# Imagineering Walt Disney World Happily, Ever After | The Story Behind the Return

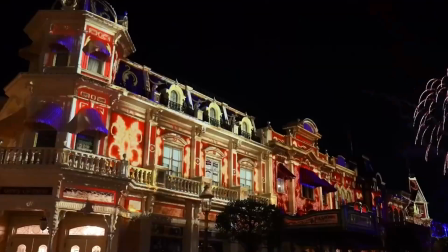We still need our audience standing on Main Street to be able to watch the castle,
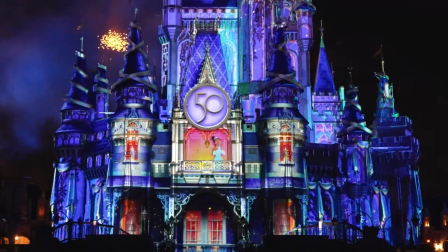watch the show manifest and feel intrinsically, fully connected and intimately connected to the story that's playing on the castle.
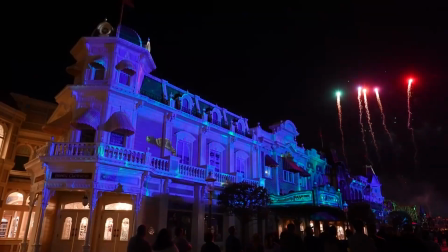And so the show on Main Street is an additive to that, meaning that it basically takes what's happening there and allows it to happen past you as well.
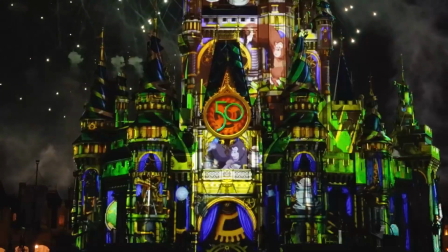So if anything you're invited to be further in to the picture of the castle and further into the story of the castle As opposed to
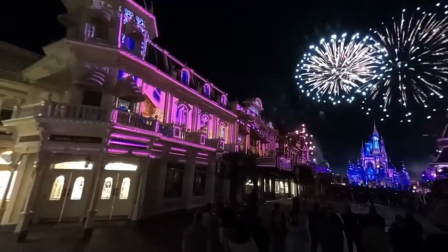finding yourself constantly distracted by things around you that are pulling you out of the story And so there was a lot of discussion around that,
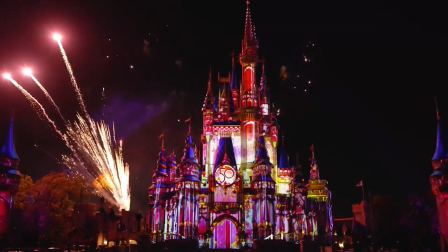but ultimately that was a choice So the question was the music of the show is really stellar and you know as a director
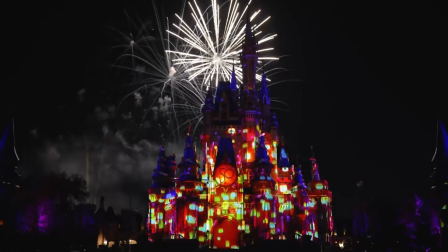Does the soundtrack of that kind of live in my head and how do we get that out onto the castle and beyond?
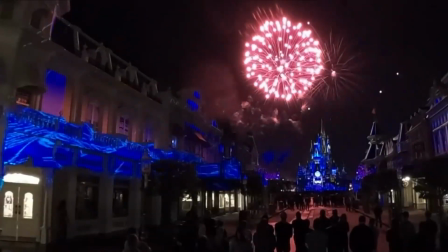So, honestly, it's a wonderful collaboration with the music team.
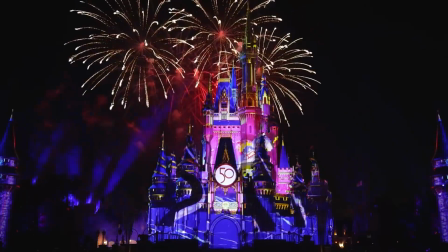We have an incredible music department here with wonderful music producers. The music producer for this show was Roger Buddley, who works with us, of course, as one of our guys.
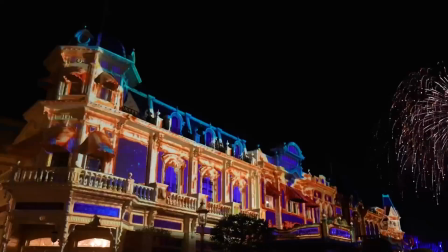And he works with our composer, our ranger, our songwriters,
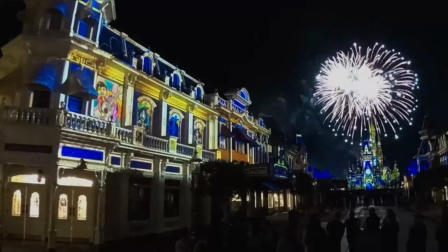and me, too, and Michael Young, our creative director, and others who come to the table.
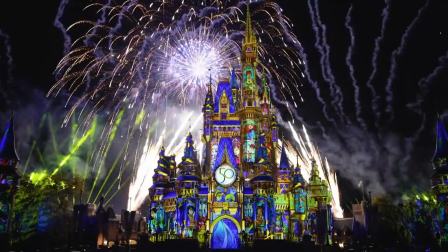It's like a table like this of everyone kind of gathering around, throwing ideas in. But part of that, those initial brainstorms is taking our catalog of songs and saying,
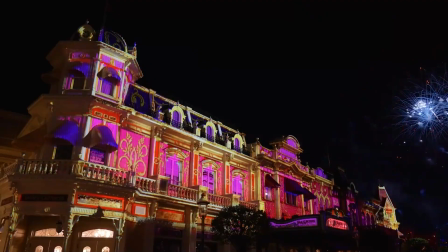here are the beats of the show that we're trying to create, and here are the emotions we're trying to convey.
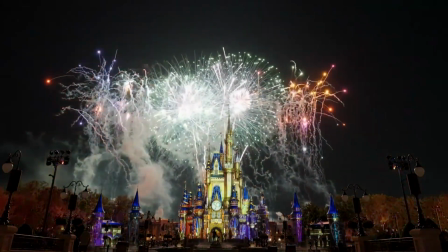Now, which songs kind of fit that, and how now, if we love these songs, how do we hear them in our heads?
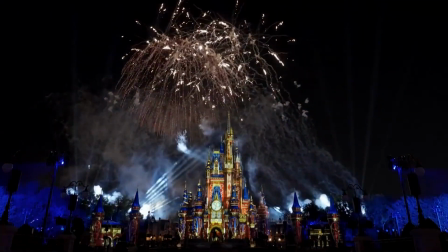And it's really a collaboration. It's not me sitting down, you know, deciding what it is. It's really all of us coming together and going, you know, this song speaks to me for this reason. I love this lyric. I love this feel. You know, this song is great, but can we do it a different way? Because I love this particular piece, but emotionally it needs to say this. These are the kinds of conversations we have with each other to create a score like that. And then it goes beyond that. You know, obviously we have our arranger, we have orchestrators. You know, the score for How We Ever After was recorded at AIR Studios in London, and of course we had people there, we had a giant orchestra,
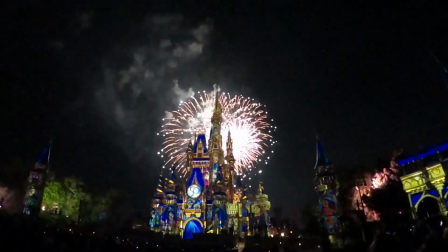you know, you really don't know what you have until you're standing in a recording studio with a giant orchestra and hearing it for the first time
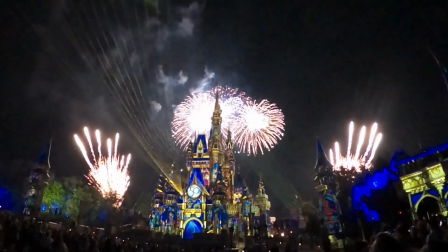and going, oh, that's what we did, you know, and it's super exciting.
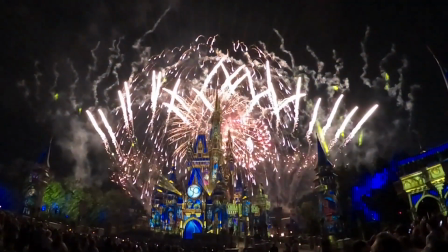We do know that from the feedback from our guests from the launch of the original show
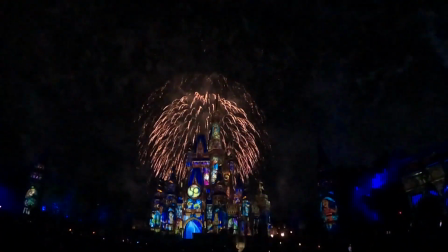and then the response from the announcement bringing it back, that there's just a love for this particular show.
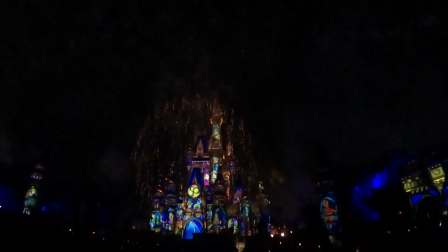That, you know, we took this opportunity. We knew our fans would love to see it come back. So I think I'm sure that was part of that decision-making, was just knowing that, you know, think about it. We opened the show, you ran for a few years. The great, you know, black hole in our lives happened. And then we came back and, you know, a show like this, I think, you know, we really wanted more time in the sun and this is an opportunity to have that time.
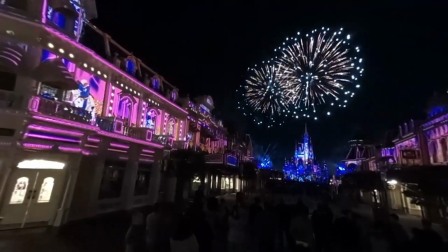Sure, yeah, the question was how does it feel to have such a wonderful help bar of love for the show and the feedback and comments and what not, social media media.
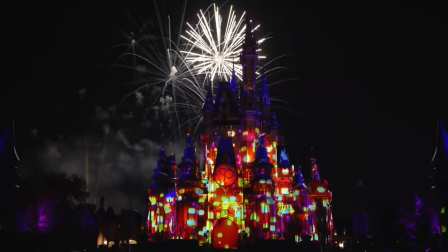Sorry, I'm paraphrasing your question, but I think that's what it was. You know, honestly, it's really moving, you know, it's really touching.
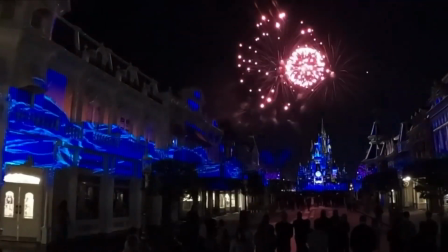And again, it's one of those things that you love something so much. And I think anyone who creates a show like this, the entire team, really falls in love with the work they're doing.
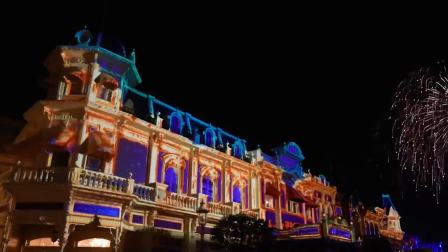And you just hope that at the end of it, you think you know, right?